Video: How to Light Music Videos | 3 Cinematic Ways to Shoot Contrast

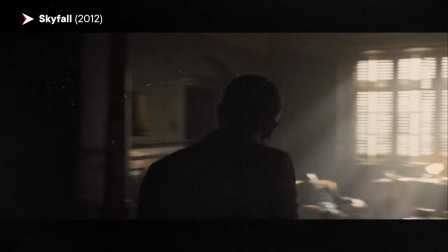3:57 If you've ever seen Handmaid's Tale or you know some of those movies that have these cool looking light rays coming through the window I want them to be defined
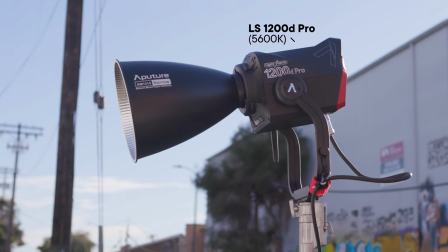4:03 and clear throughout the scene So maybe something more like the 1200 D We can have a couple of those outside the window if we
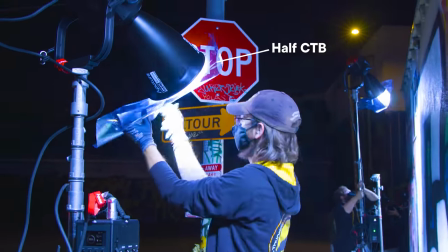4:10 want we could take it a step further and get some cool gel to Saturate it a bit The real moon isn't as bright or intense as what
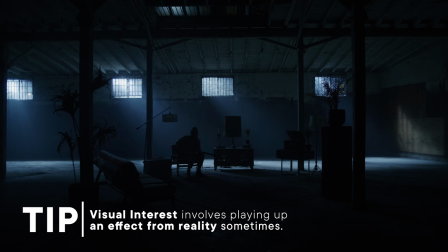4:17 we might be doing here But it's just nice to emphasize that and what that's creating in our background is an accent to the scene overall The light is pretty close so it's casting a widespread light ray into the room and I want to control that. I want to narrow that down a little bit. The way I'm going to do that is I'm just going to back that light away from the window and that'll narrow down
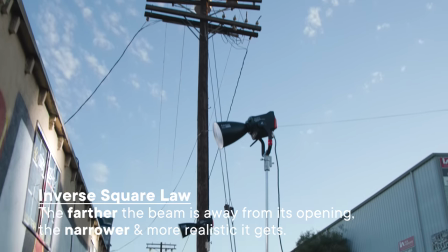4:38 that beam and have it not take as much control over the entire scene as it is right now. So as you can see the haze is starting to fill up the room and we got some of our lights on back here. But if you walk back with me, you can see these rays just coming through from the 1200D. One thing I like to look at is making sure that the haze isn't overly done.
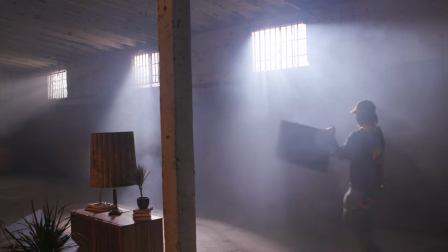4:59 So we're going to get the right level of haze and get things looking good. Haze makes everything cinematic. Again, cine bay all over this, man. Cine bay. Sprinkle it. Now we're setting up the establishing shot, a big wide of the entire scene.
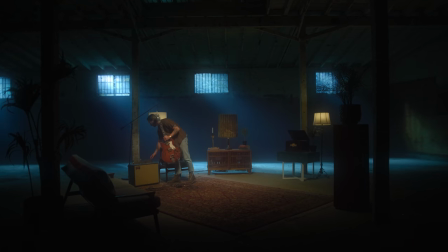5:12 We're going to keep that warmth of the key lights by staying at 5600 Kelvin in camera. That'll give us more of a difference between the color contrast that we're hoping to get.
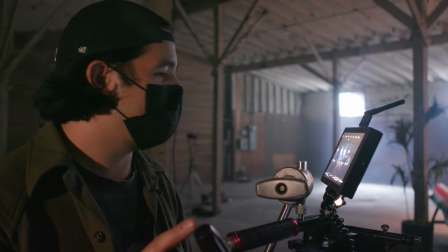5:22 All right, this is looking awesome. Let's roll this one.
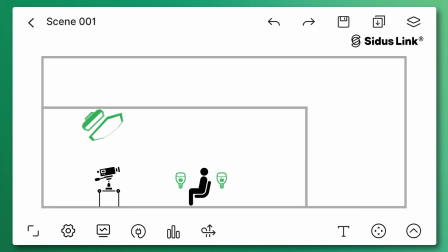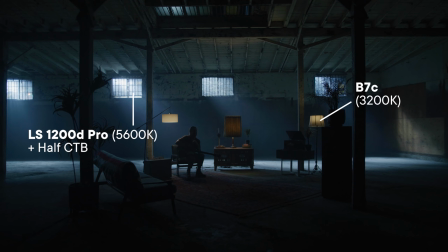Okay, so we're moving in for some close-ups right now. That wide looked really great, but we're going to kind of switch up the lighting a little bit to really favor these close-ups.
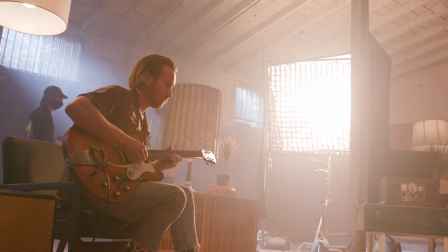5:45 I'm actually going to bring the key light on the opposite side. As you can see behind me, they're setting up a 4x4.
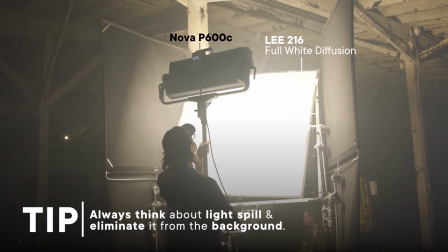5:51 We're putting a P600C in there. If I didn't have the light, we also have practicals that we can motivate from and maybe we turn the brightness of that practical up Or maybe you crank the ISO perhaps you're using a camera that has dual native ISO.
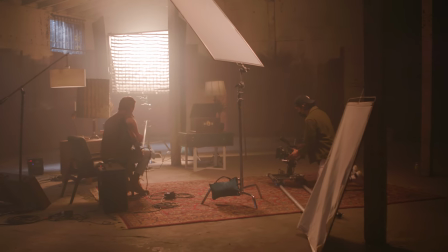6:03 There's no excuse not to get a great image It's just using what's available. I want this to be the shadow We're gonna kill that key creating a Rembrandt lighting on the shadow side of his face.
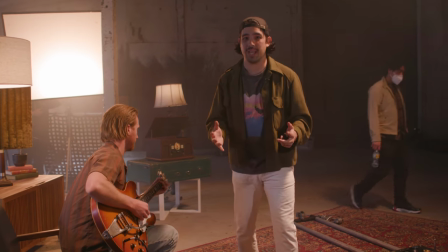6:12 We're breaking those rules It's not consistent with the wide, but that's what music videos are for, right?
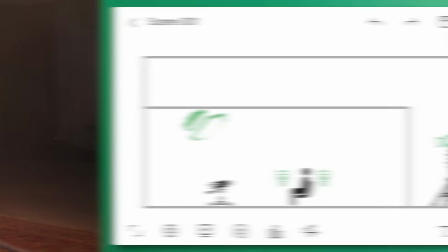6:17 Let's break some rules and get this close-up That